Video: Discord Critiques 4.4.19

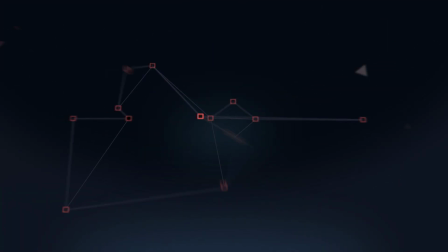(0:01)
Okay.
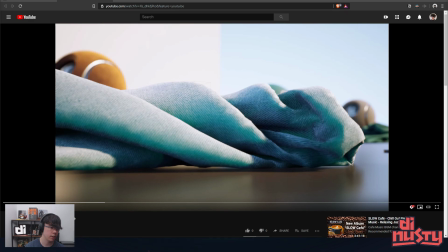(0:06)
Ronan Mohan. Bit of the left field. Critique on a promo trailer I've been working on this week for a substance material pack I'm working on. All right. Personally, I think it's missing a shot which shows the entire material library's content, but I haven't figured out a place to slot it in yet.
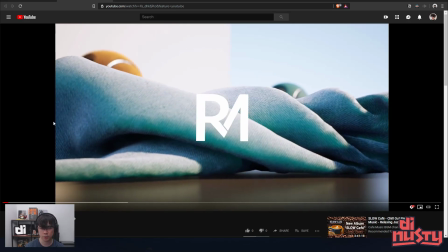(0:23)
All right, let's... So I've turned the music off. Let's just check this out.
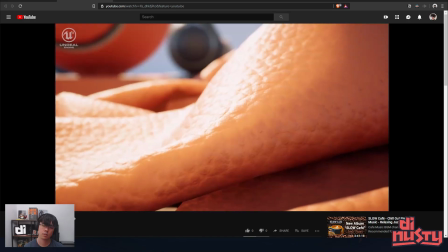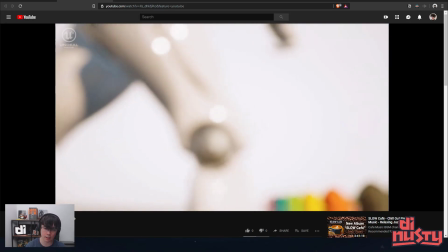(0:34)
So the camera movements are pretty interesting. I like the how it moves and then it speeds up really quickly.
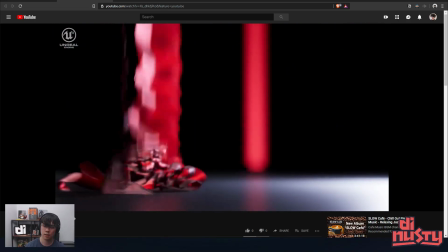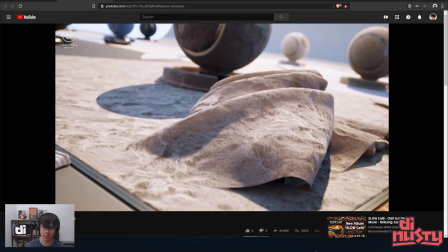(0:45)
Dude, with the music, this is pretty epic.
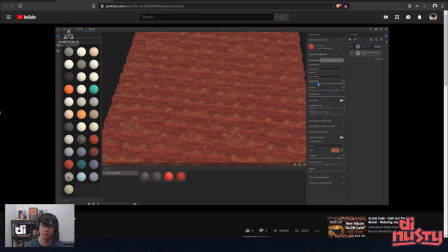(0:52)
Super into the content? Dude, awesome, man. Again, I appreciate you being here.
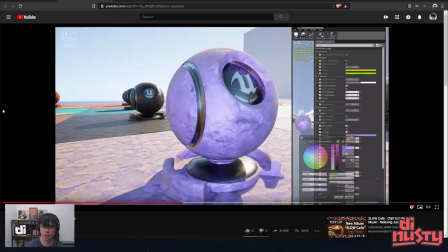(0:58)
It's super cool. I like spreading all of this information.
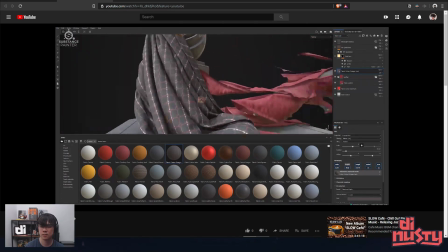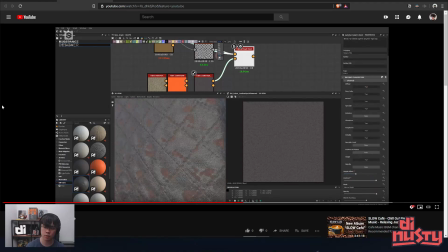(1:07)
Oh, that gold pattern there. That's pretty cool. So what I really like about this video is seeing how it's used and like the
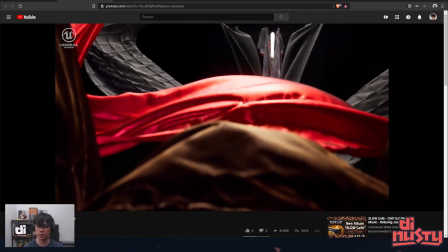(1:15)
attention to control that you're giving the user for purchasing these materials.
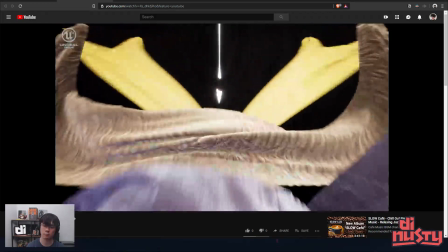(1:21)
Because like I think the number one fear is buying a set of materials and it's just the materials, right?
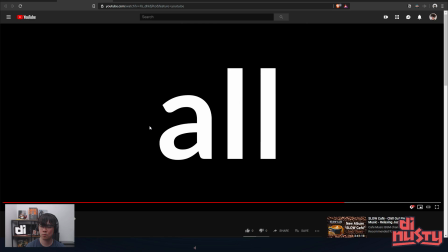(1:27)
We're quite picky nowadays, or like really needy, I guess if you want to call it
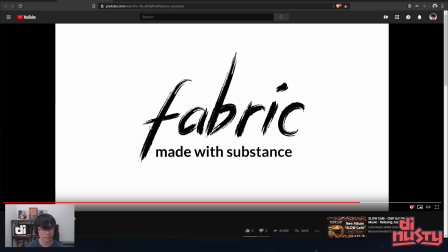(1:34)
that. I don't know if needy is the right word for it, but when you buy a material, I guess you expect a certain level of control now, not just, hey, it's just the material.
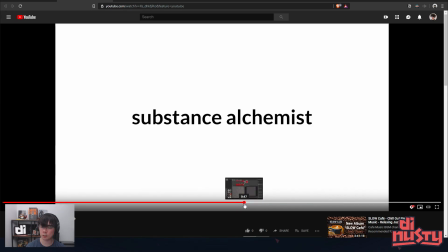(1:45)
So in general, I would say the video moves a little fast. I do like some of the areas being sped up.
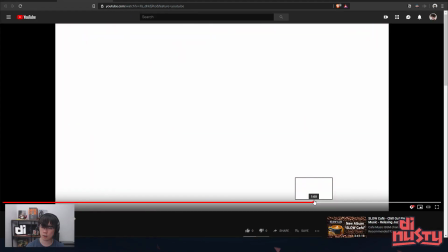(1:52)
I think the slower shots could be slowed down. See, when it says one source, 56 materials, I think is what it was saying.
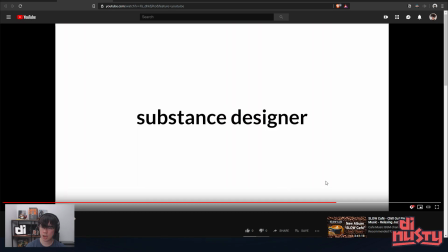(2:06)
It would be cool, hybrid materials. It would be cool to show, like, that's when you would show the materials, like, and then have them just stay there for a second so you can just soak it in.
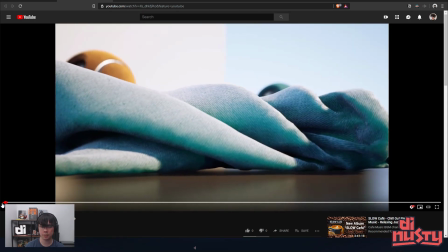(2:23)
And like, the speed of this shot cuts just a little too early.
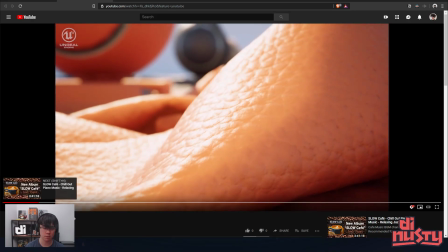(2:32)
I guess maybe I need to hear it with the music, don't I? Yeah, if there's music. Let's see here.
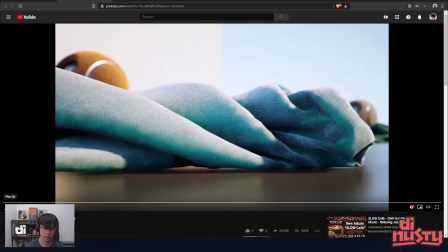(2:40)
All right.
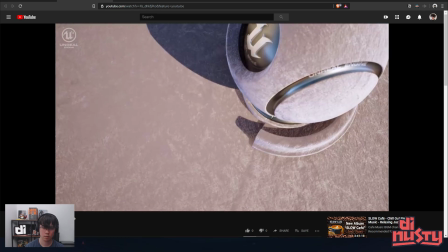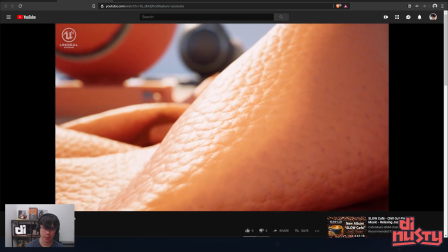(2:47)
Okay, it makes more sense with the music.
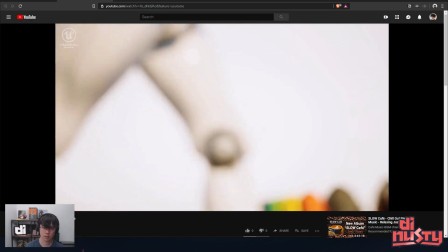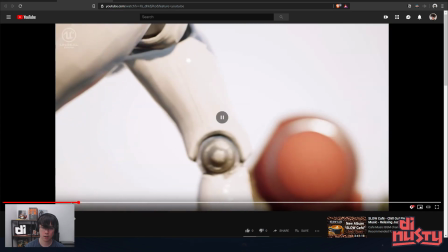(2:58)
So that walking shot, this shot right here, and the panning of all the shader material objects,
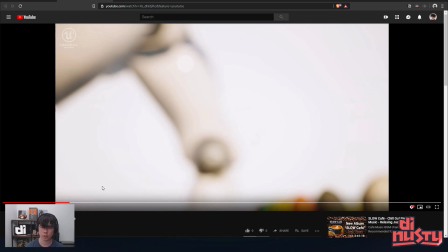(3:06)
those could be one shot where the focus is not on the legs but on the spheres,
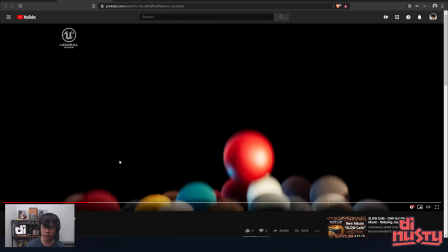(3:12)
and the character's just walking through the spheres, and it gives you all that time to look at the materials.
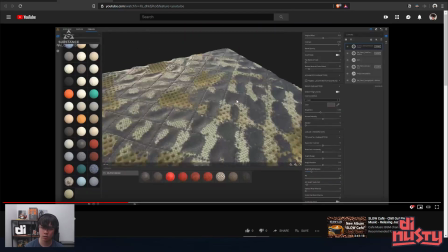(3:19)
This is a pretty interesting demonstration with all the materials flying around. This stuff's really interesting to me, to just see that control.
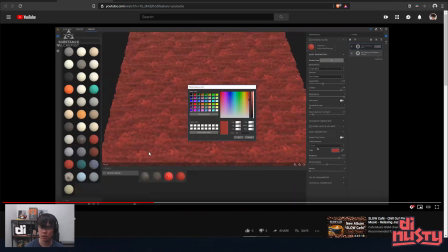(3:27)
I think you could actually probably do that shot a little longer. It looks like you're just using it for a lot of examples though, so.
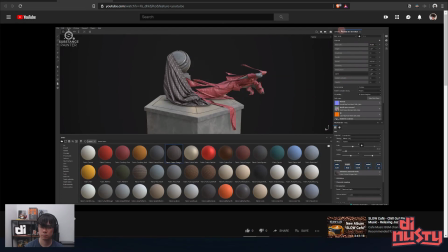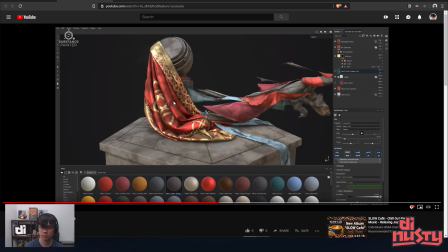(3:42)
Dude, when you show that part with the gold, something about shiny.
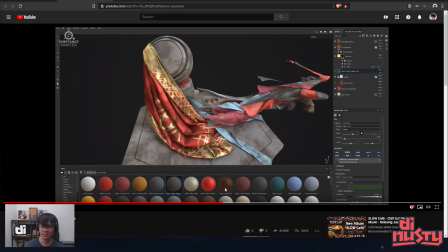(3:48)
I want to see more of that. Like, I want to see it, like, it just snaps to it.
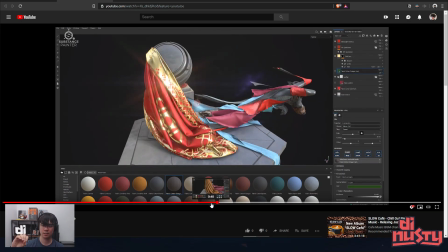(3:55)
I want to see it, like, how do you say it? I want to see it where it's not there, and then I see you apply it and then make it shiny, and then it's just like, boom, right in your face.
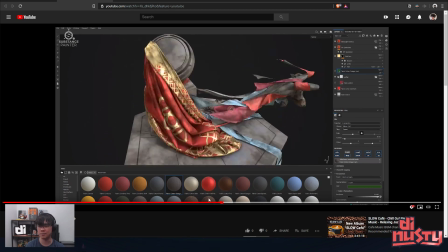(4:07)
Because then you're like, oh, okay, I have to buy that. I have to buy that.